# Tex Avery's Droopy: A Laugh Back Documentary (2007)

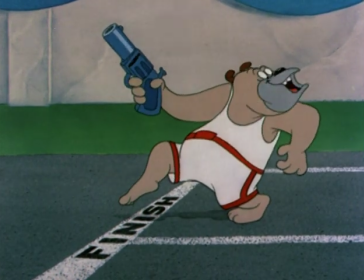[8:18]
He's also a Bugs Bunny type character in the sense that he kind of wins. He dominates the other characters in the end. He was almost a cipher. He was just kind of there to have things happen to him, and then he'd just, like,
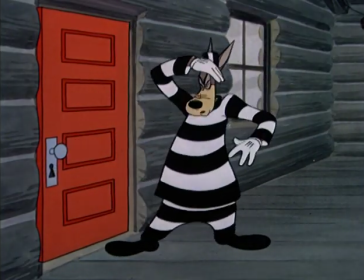[8:35]
utter some little, you know, a very short reaction line.
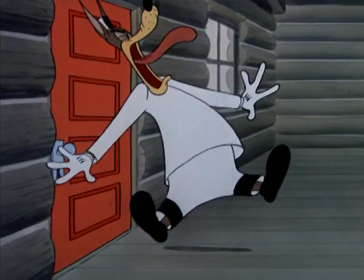[8:42] Hello, Joe.
Well, Droopy moved very little. He just seemed to be there when he needed to be there.
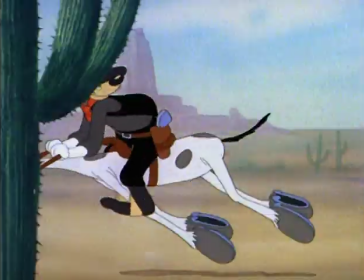[8:51] Hello again.
One of the most unique things about Droopy was his distinctive sad sack voice,
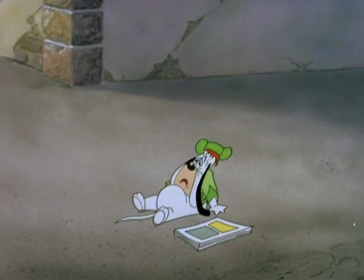[9:00]
a lazy southern drawl that seemed perfect for this slow-moving character.
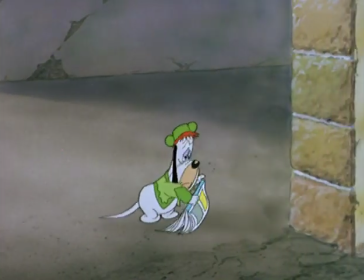[9:06] I'm a failure. Hello, all you happy people.
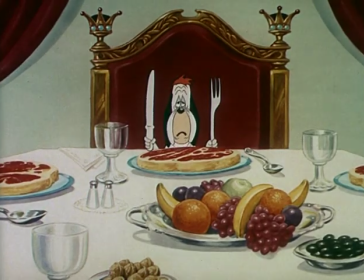[9:11] You know what? I'm Jolly.
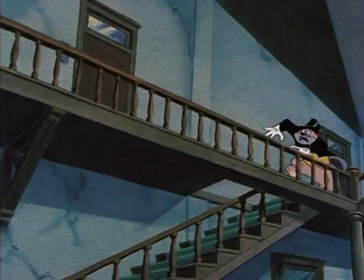[9:14]
While all of Tex Avery's action moved a mile a minute, it came screeching to a halt every time Droopy spoke.
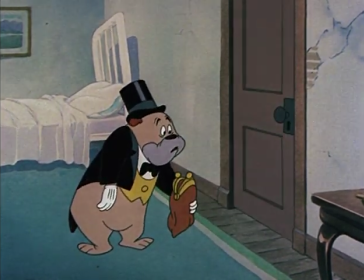[9:22] You dropped your wallet, sir.
That made everything Droopy said even funnier.
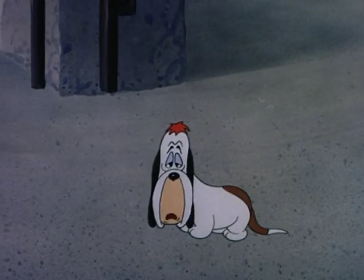[9:28]
Troopi had a very low, slow, lethargic kind of voice that was provided by Bill Thompson.
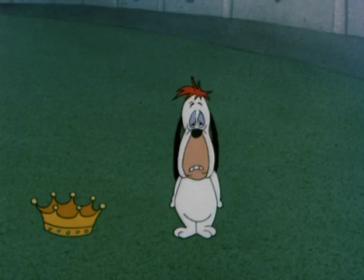[9:38]
The voice fit the character so well.
Treaters never win.
Just sounded like he should sound. Of course, when he goes wild and, you know, screams and all that, it's a whole other voice comes out of there.
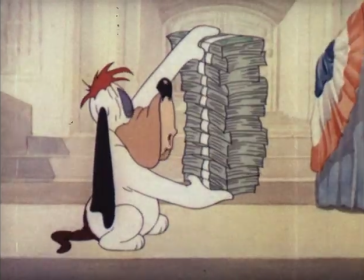[9:52] Thank you, sir.
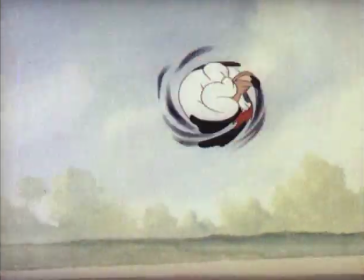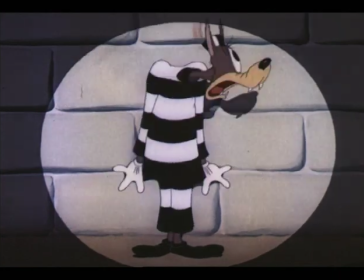[10:01]
With Tex Avery, cartoons were all about the gag. He wanted people to laugh until it hurt.
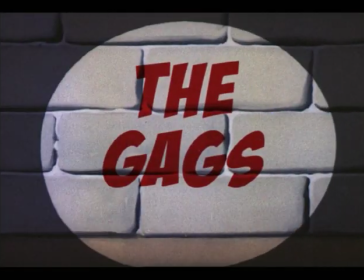[10:07]
And with Droopy, Avery found the perfect partner to help him take the art of the gag to an entirely new level. The Droopy cartoons are best known for their construction of gags.
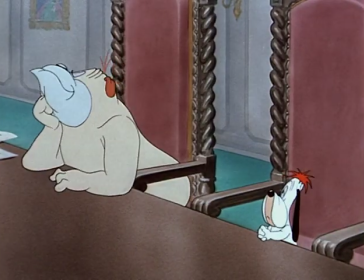[10:19]
There's a set up.
So it is my wish that this noble dog be the sole occupant of this residence.
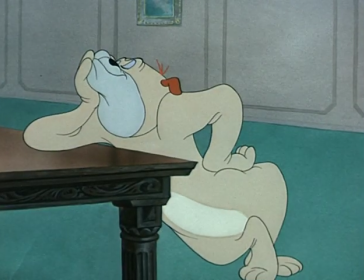[10:30] and the name of this most faithful dog is none
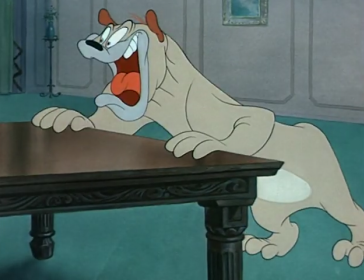[10:36] other than droopy so
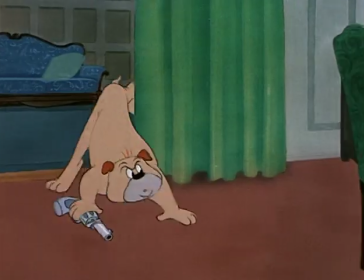[10:41] then you have six minutes of the bulldog trying to kill droopy in different ways so he can get the inheritance
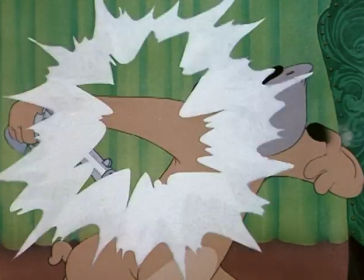[10:51]
but they're known as try fail gags where he tries to kill droopy but then something goes wrong and and it comes back on the bulldog. These things were structured not really as a plot so much as a beginning and an end, and in the middle you have all these great gags.
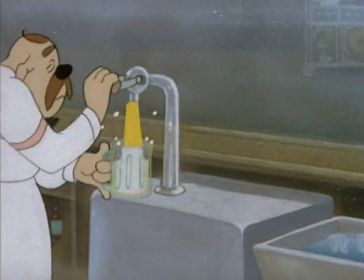[11:10] Draw one! Coming up.
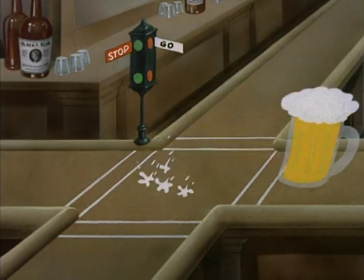[11:16]
Tex Avery, anything worked. Anything could happen, and did. We get these wonderful, super-exaggerated takes.
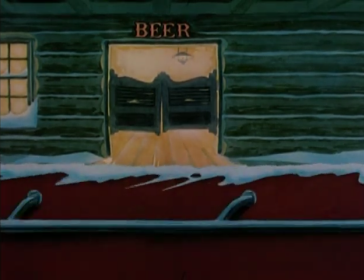[11:26]
He was one of the first guys that really broke the fourth wall quite a bit and having characters hold up signs to camera or making comments to the viewer.
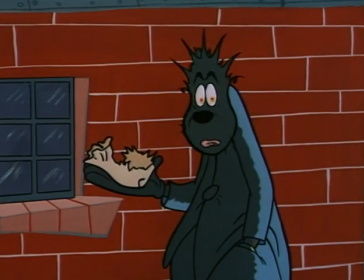[11:35] I'm going to tell you something right now, man. There's a pretty smart little old dog in there.
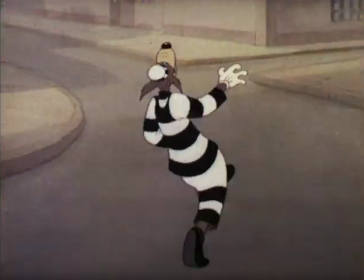[11:40]
There's a sequence where the wolf is running and running, and he runs so fast that he runs off the film frame.
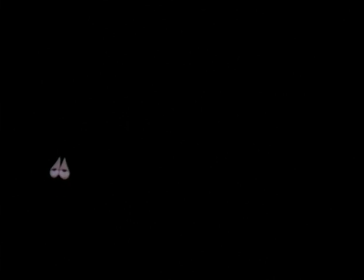[11:47]
I think it was just a continuous need to find something that was a little bit different in each film.
Here we go again. Boo!
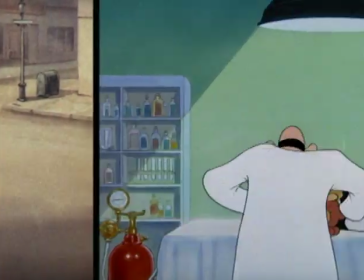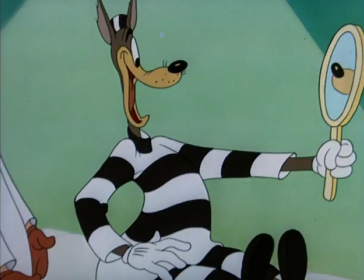[12:03]
Many times in his films, the unexpected happens. He would give you surprises constantly.